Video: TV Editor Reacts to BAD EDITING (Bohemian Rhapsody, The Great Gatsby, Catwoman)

But the implementation of those creative things and like the really shady ADR and like not totally being aware of what you need to do in post in order to make your characters feel flush with the rest of the environment, a lot of the implementation of that VFX stuff is not very good. This was a very messy movie post-production wise, and everything otherwise. So let's wrap this up with the coup de grace of horrible editing. One of the most infamously poorly edited scenes in filmmaking history, the Catwoman basketball scene.
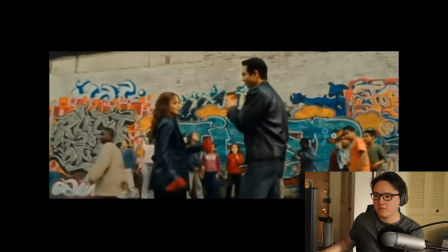[8:43] I'm sorry. Seriously. Well, you know my friend Sally? Well, that's what she says about me.
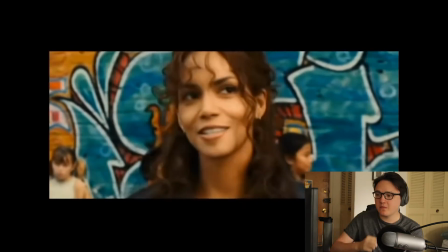[8:47] She says that I'm, fun deficient. Oh, I don't believe that. That's what she says.
Okay, real quick, right off the bat, that's decent ADR. You can tell a little bit that she didn't say that on set, but her lips match. It sounds like she's like subtly laughing while she's subtly laughing in the scene.
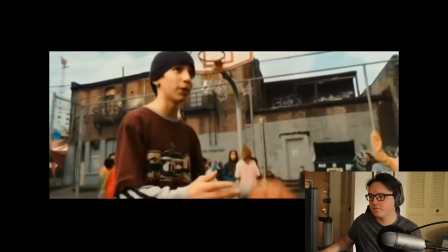[9:08]
It just feels very diegetic.
One-on-one? Who? Me and her?
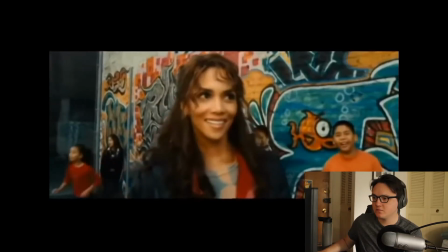[9:13] Yeah, come on. You want to do this? Why?
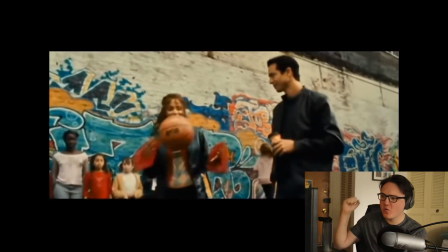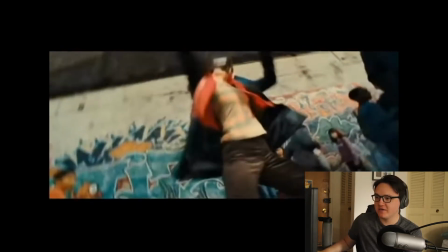[9:23]
Oh my god. Oh my god. Holy shit. Holy shit.
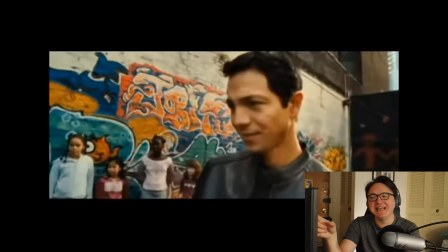[9:27]
Okay. Alright, well, hold on. Hold on.
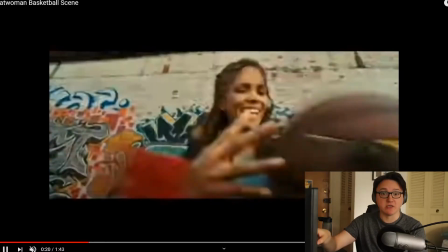[9:32]
A few things. So first things first, obviously this is batshit insane. And I'm also, did they reuse the shot?
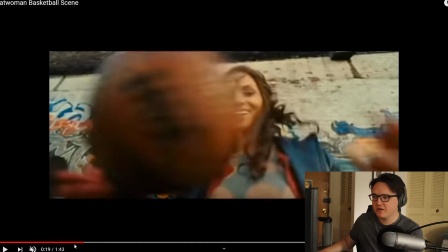[9:39]
This shot. Is this shot here? Wait, is there a cut there?
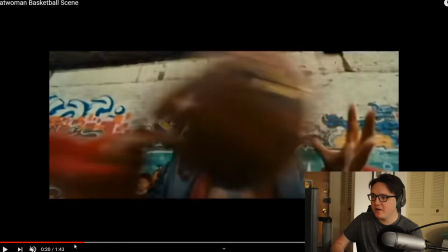[9:45]
There's a cut there. Why is there a cut there? What?
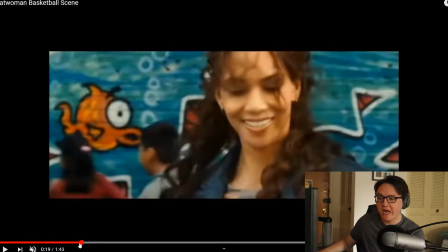[9:50]
Okay, I've watched this scene in preparation for this video, and I did not notice how many hidden cuts there were in this one little thing here.
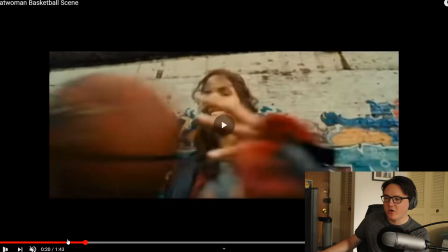[10:00]
Yeah, there's 2 times there's a reuse shot. It's shot number 1, shot number 2, shot number 1, shot number 2.
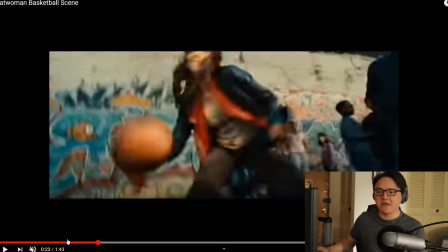[10:07]
And then they just extend shot number 2 and expect you not to notice. But also, like, what is she even doing here?
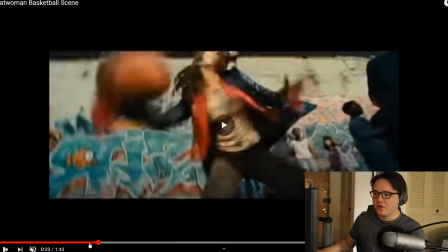[10:12]
Like, what is she doing right here? Whoosh. Like, what is that?
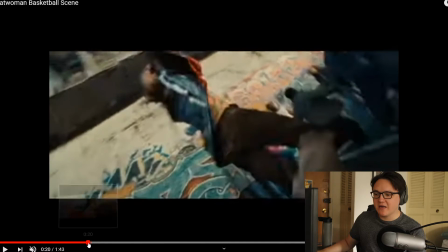[10:17]
Is it going under her leg? Because it's not. It's not going under her leg.
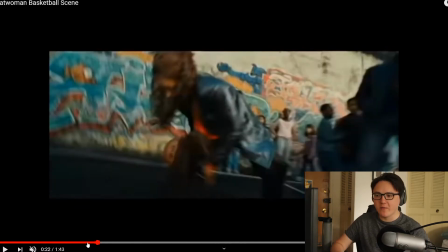[10:22]
She's reaching down with her right arm and then grabbing it with her right arm. That's not how bodies work. Like, you can get the movement they're trying to go for, but
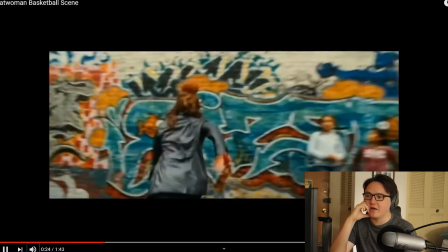[10:35]
no, it's not good. And how about this jump right here, huh? 1, 2, 3, 4, 5, 6, 7.
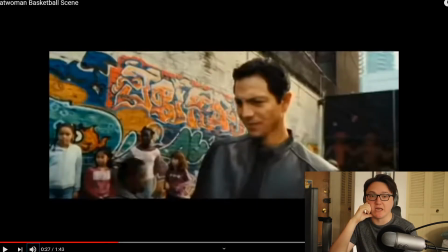[10:42]
7 cuts, not including that reaction shot, that would be 8. In that one jump alone, there are 7 cuts. That's a span of about 3.5 to 4 seconds. There are 7 cuts. That's too many cuts. Let's keep going.
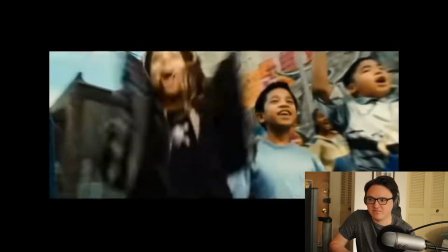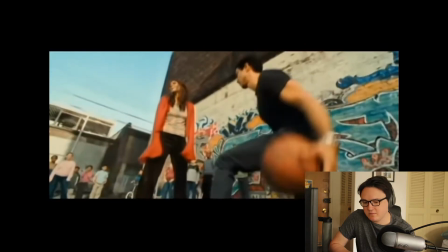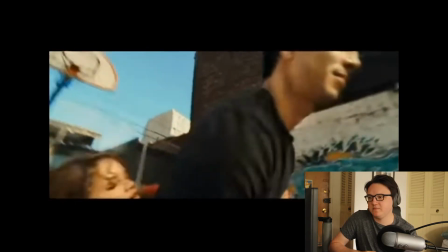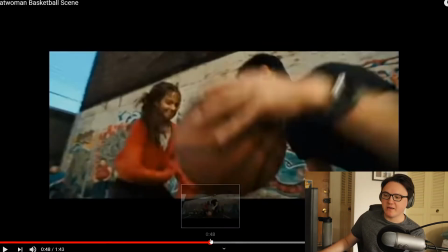[11:12]
Okay, I have problems. This whole scene is cut like a sexy dance scene, and they're surrounded by 10-year-olds.
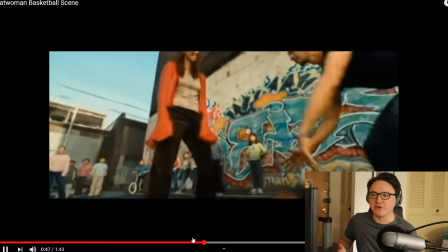[11:18]
Like, he starts playing and she's like, come on, you don't know what you're doing. And then she does nothing.
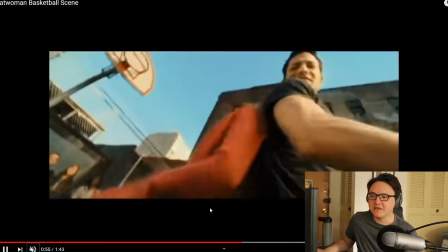[11:24]
She does nothing at all. She touches him, which is a foul, but like, can you, like they're like rubbing on each other and like she booty bumps him,
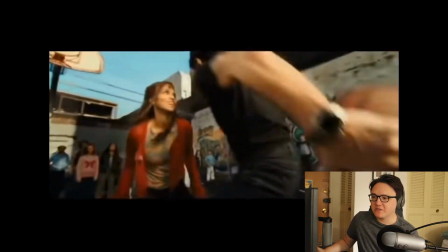[11:32]
and it's supposed to be like this like sexy dance almost, where they're kind of like, you know, bobbing and weaving within each other and all this stuff.
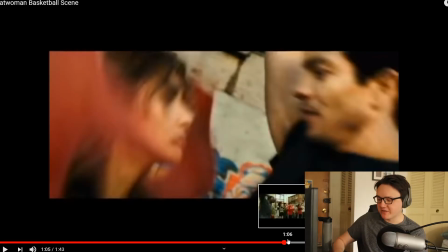[11:39]
And look at this. What? I may be nitpicking direction and not editing, but I'm gonna nitpick both for a second here.
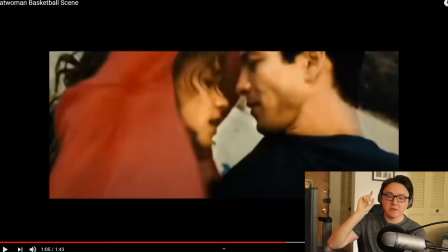[11:45]
There's so many shots going so quickly that you don't notice how fucked up some of this stuff is. But literally 1 frame apart, there's a shot of them giving each other like very clear fuck me eyes.
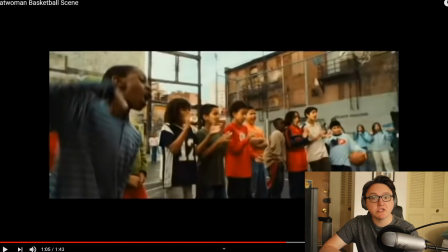[11:53]
Next frame, children cheering them on. Like, what? No. No.
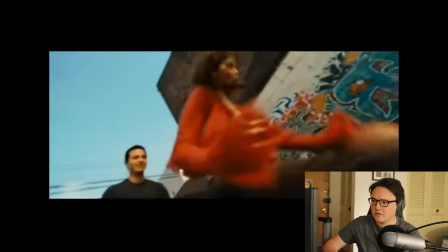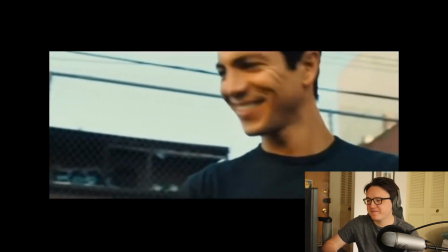[12:05]
No, don't do that. Oh my god.